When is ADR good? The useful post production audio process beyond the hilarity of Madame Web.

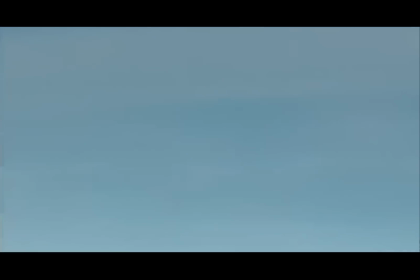And, and through some unknown reason, a couple of these warehouses were actually right next door to the airport.
You're recording dialogue, and then when we finally get in our hot little hands or watch it at Rush's that night, you go, nice plane effect, you know, in Lord of the Rings.
A good mixer and editor can add these lines in seamlessly when giving the time and resources.
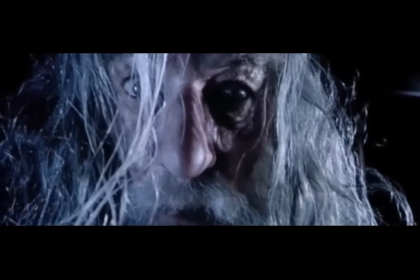Is it secret? Is it safe?
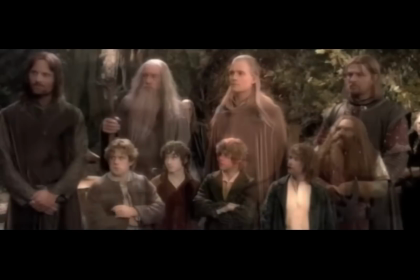Manipulating the audio, reverb, to make the audio seem like it's actually happening within the space of the scene.
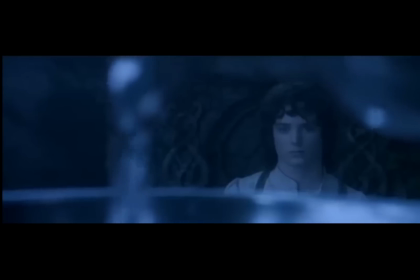Things that were. Things that are.
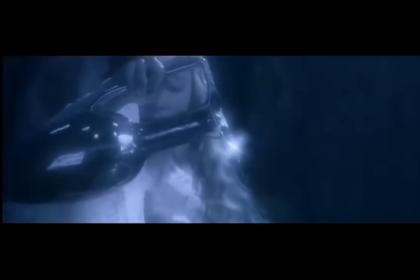But when it's done badly, the voices can sound disembodied, unnatural,
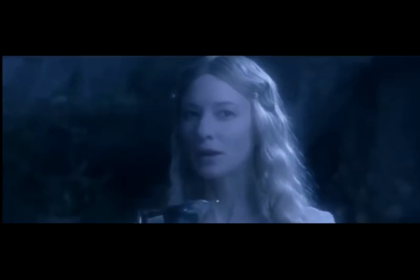sort of like an uncanny valley effect, even as you're watching the sound come out perfectly synced to someone's mouth. One of my favorite examples of this is from 2013's The Great Gatsby.
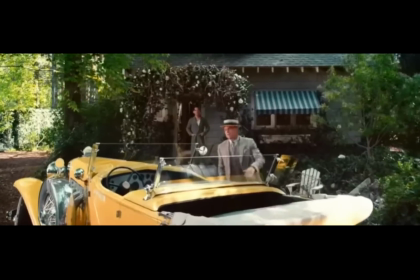Get dressed. I'm going to lunch.
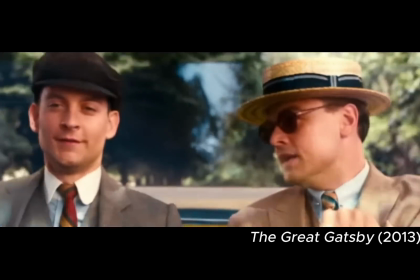In the scene, Leo's Gatsby picks up Tobey Maguire's Nick Carraway and takes him out to lunch, inviting him for a drive in his roadster.
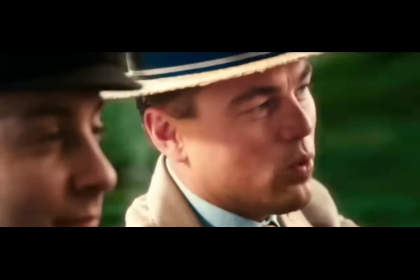Look here, old sport. What is your opinion of me anyhow?
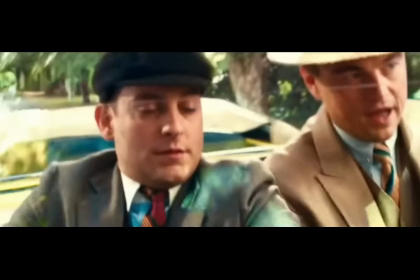Along the way, Gatsby decides to try and suss out whether Nick trusts him and buys the story of who he is, all while his driving becomes more and more reckless. Well, in order for the audience to play along, they need to hear the lines, and hear them they do.
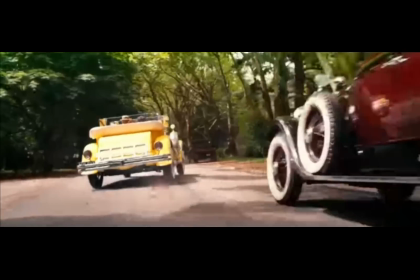Leo looped the entire sequence.
I don't want you to get the wrong impression from all these bizarre accusations you must be hearing.
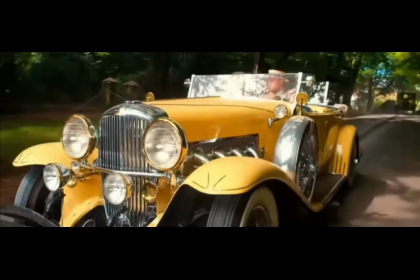A pack of lies, I guarantee. You've heard the story. Oh!
But there's something wrong about how it comes off.
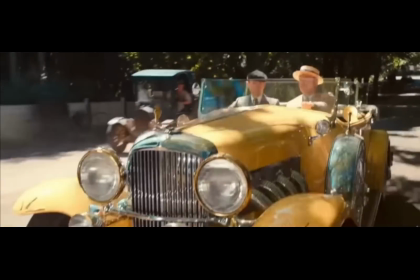For starters, you'll notice the level of his audio remains exactly consistent throughout the conversation.
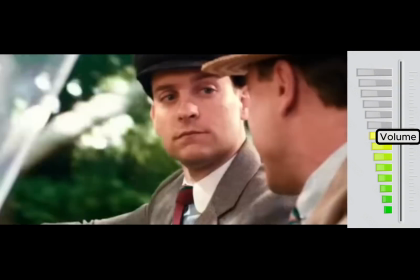I was brought up in America but educated at Oxford because all my ancestors have been educated there for many years.
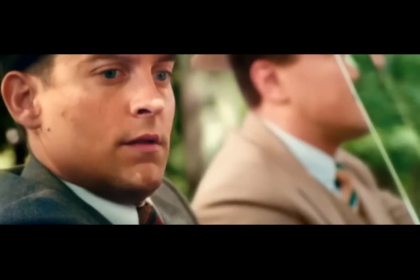You see, it's a family tradition. The roar of the engine, whipping of the wind, or the sound of the tires on the dirt road never overtake or obscure what he's saying,
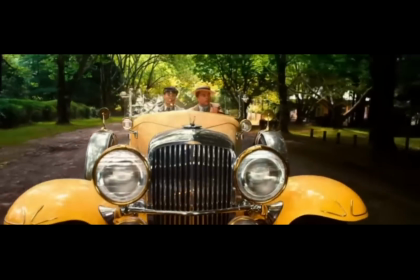which you would expect to happen at least a little bit if you were actually in the car with them. Also, as the camera shifts position, sometimes moving farther away from the car, the echo or reverb of the distance of the audio doesn't change as well.
Collecting jewels, chiefly rubies, hunting big game.
Usually, even though the camera is often supposed to be somewhat omniscient in the way it shows an audience the scene, lowering the audio of a distant subject and mixing in more background noise is a usual trick to make it feel like more a part of the world.
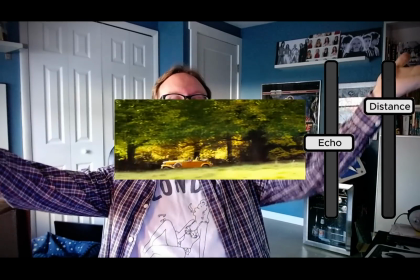If you're listening to something farther away, your brain expects some level of perceived distance in the audio too.
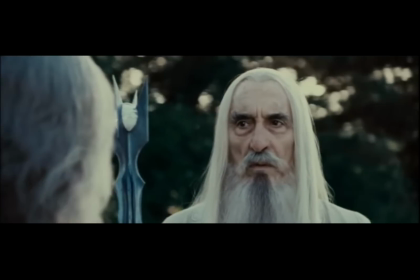Makes sense.
Here's another shot from Lord of the Rings, one of my favorites, that shows how this is supposed to work.
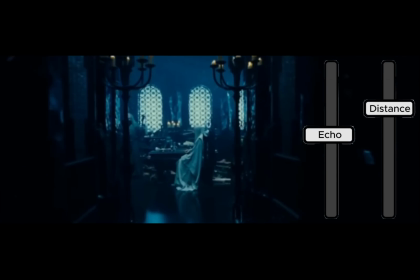Sauron has regained much of his former strength.
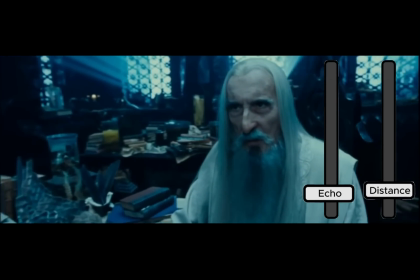He cannot yet take physical form, but his spirit has lost none of its potency.
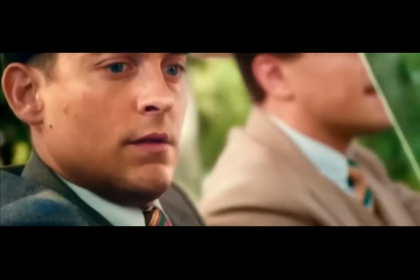But for Gatsby, Leo's dialogue is absolutely steady, even as the scene goes increasingly off the rails, which is why it begins to sound fake.
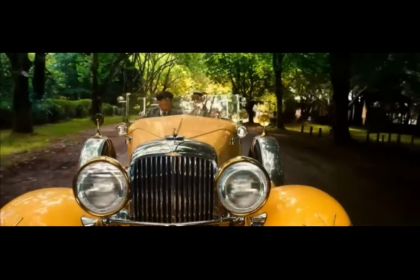For some shots, they didn't even bother to try to match the words up with his lips.
Oh, Europe!
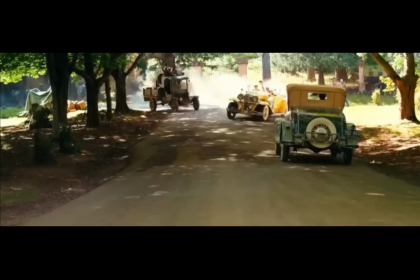Yes, Europe! Paris, Venice, Rome, Vienna, Zurich, Helsinki, Moscow, Istanbul.
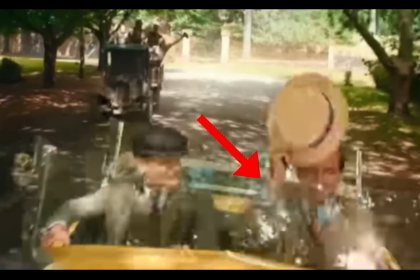Moscow, Istanbul.
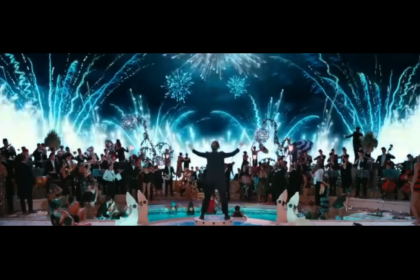Now, The Great Gatsby is a highly stylized movie, so part of me finds it a little hard to believe that this way of mixing the audio wasn't intentional.
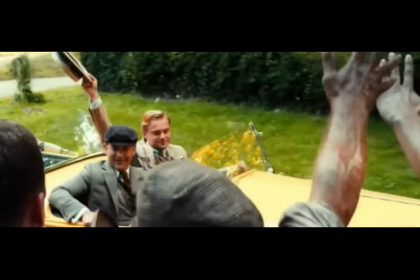The construction of the scene is already a little outside reality, much like Gatsby himself.
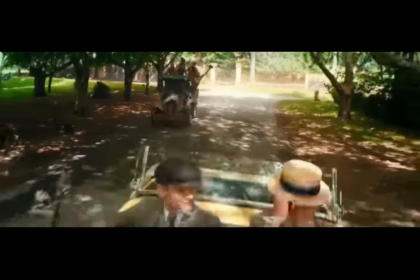It's like a tongue-in-cheek design choice by Baz Luhrmann, whose stuff is never really supposed to represent true reality.
Spectacular! Spectacular!
And now for a bit of contrast. How about an example of a time a filmmaker should have employed ADR, but didn't?
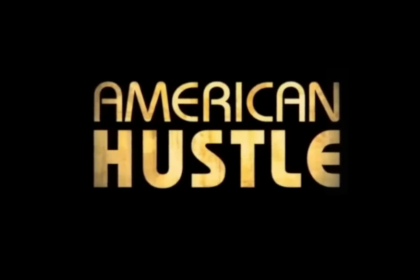Let's go back to 2013.
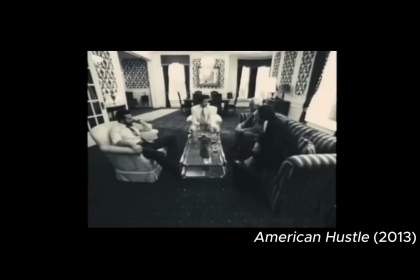We have David O. Russell's American Hustle, the true-ish story of the Abscam corruption scandal of the late 70s.
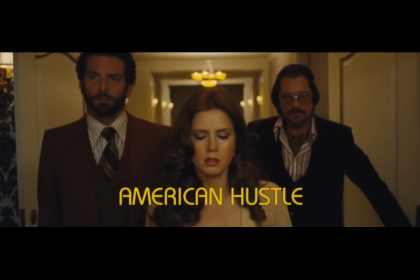And I want to highlight another channel again, Why Doesn't It Work? And their great video, Poorly Recorded Dialogue and American Hustle.
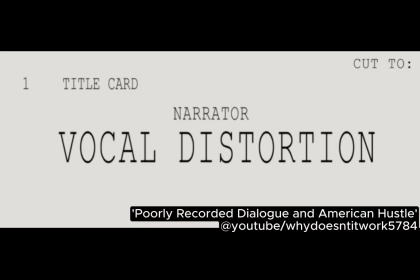4 main problems with dialogue are vocal distortion, gain hiss, microphone placement, overlapping dialogue.